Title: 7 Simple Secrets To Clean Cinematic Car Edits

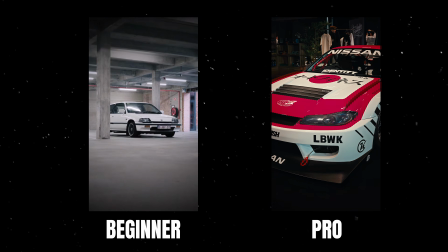(0:00)
If you want to bring your cinematic car edits from beginner to pro,
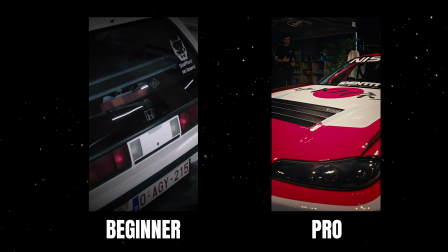(0:03)
here are my best 7 tips to improve your car edits that you can apply right now.
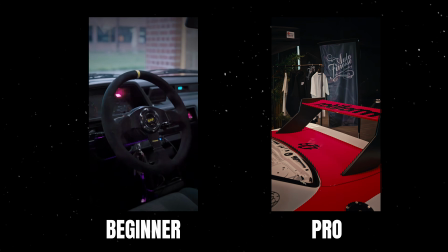(0:09)
Each tip will improve your car edits drastically, so the more tips you can apply, the better your car edits will be. Did you ever watch a Tom and Jerry scene where Tom the cat is chasing Jerry the mouse?
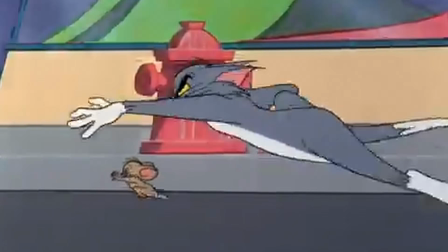(0:22)
They're running from left to right, from right to left, from left to right, and so on. They are going in all directions and it's making me sick. We don't want this for our cinematic car edits.
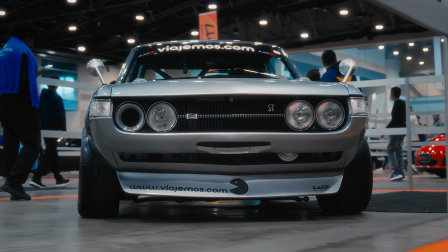(0:33)
We rather have a smooth flow, something pleasant to watch. To get that smooth flow, I match my camera directions throughout the shots.
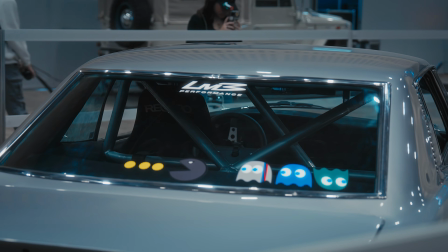(0:41)
So if in one of the shots my camera moves from left to right, I try to find a similar shot that also moves from left to right.
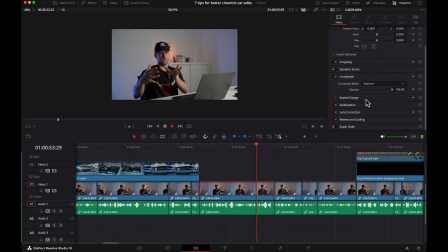(0:49)
If you don't have the exact same movement left to right, you can always pick another shot that goes from right to left and simply reverse the clip in post-production.
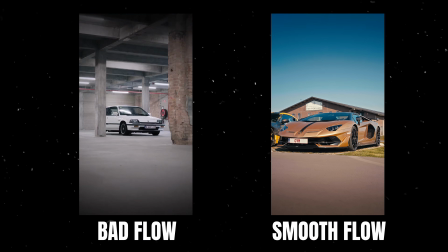(0:58)
Just look at the difference between these two edits. On the left side we have the Tom and Jerry flow, changing of direction for every shot.
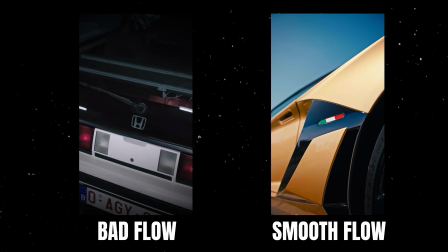(1:06)
And on the right, the edit flows nicely, giving you that smooth flow.
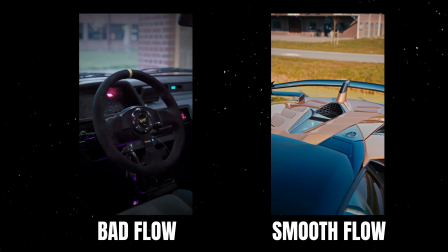(1:10)
Not every shot has to be the exact same direction, but if you keep in mind that overall flow, your edits will be nicer to watch. I eat cereal for breakfast every morning. I love cereal. But I'm gonna be honest, if I had to eat cereal for breakfast, for lunch, in between snacking, dinner, I would probably want something else. And the same goes for your car edits. Imagine you are just seeing the same shot over and over and over again. It gets pretty boring pretty quickly, right? That's why you want to have a variety of shots in your edit to keep it interesting for the viewer to watch.
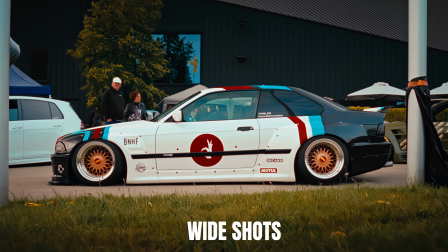(1:46)
Wide shots, for example, side or quarter shots from the full car in frame.
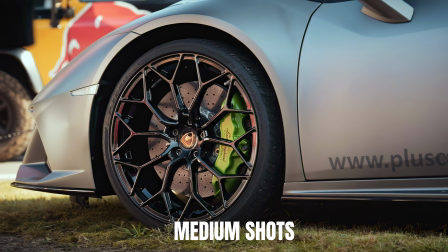(1:51)
Medium shots such as rim shots, headlights or taillight shots.
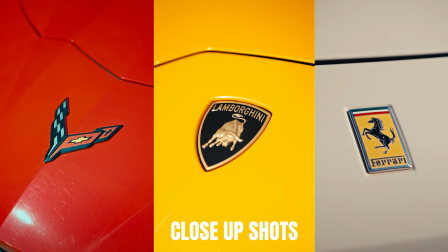(1:57)
And close-up shots, for example, from the badge, or a close-up shot from cool stickers. They add to the vibe of your edit. And ideally, you want to mix them all up in your edit.
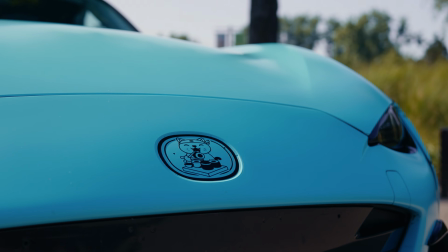(2:09)
You also want to avoid to put 2 shots right next to each other from the same subject. So for example, 2 times from the rim. Mix it all up, keep it interesting. It's your grandma sending a video to the family WhatsApp group.
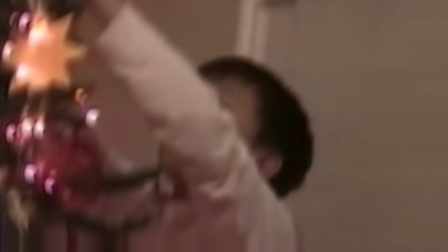(2:23)
Yeah, their videos are shaky as fuck. It's making me dizzy. Same goes for your car edits. Nobody wants to see shaky car shots. Good news, there are a few ways to increase the stability of your shots.
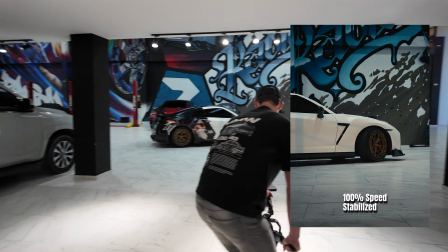(2:36)
First one is to use a gimbal. This device will help you get smoother shots by moving your camera in a smooth motion.
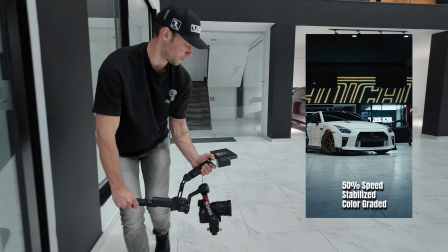(2:44)
Do note that operating a gimbal takes some practice. Those buttery smooth shots, they don't come straight out of the box. I made a full tutorial on how to make smooth gimbal shots. I will drop a link in the description. If you don't have a gimbal or you don't want a gimbal, you can also use a camera strap. You just tighten the strap, keep your elbows tucked in, and you will be able to reduce the shake drastically, just like this. And if you don't want or you don't have a camera strap, you can always turn on your in-body stabilization. You can spread your legs and then tuck in your elbows and just hover your upper body from left to right, and that should be able to minimize most of the shakes. And if you still have some micro jitters or shakes in your shots, don't worry too much about it. You can probably get rid of those in post-production because most softwares have a built-in feature to stabilize your shots. I use Davinci Resolve's built-in stabilization function, which I usually set to translation.
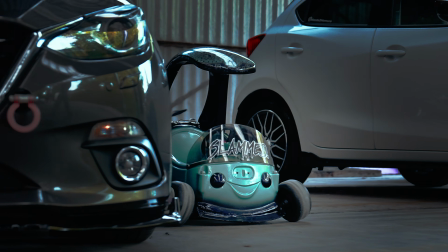(3:49)
If you want to know my full process on how I stabilize my shots in post-production to get those buttery,
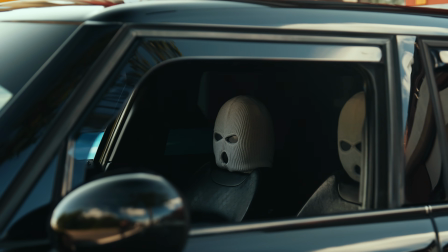(3:55)
smooth and locked-on shots, I made a full YouTube video on this topic and I will drop the link in the description box. Bonus tip here, you can also use slow motion.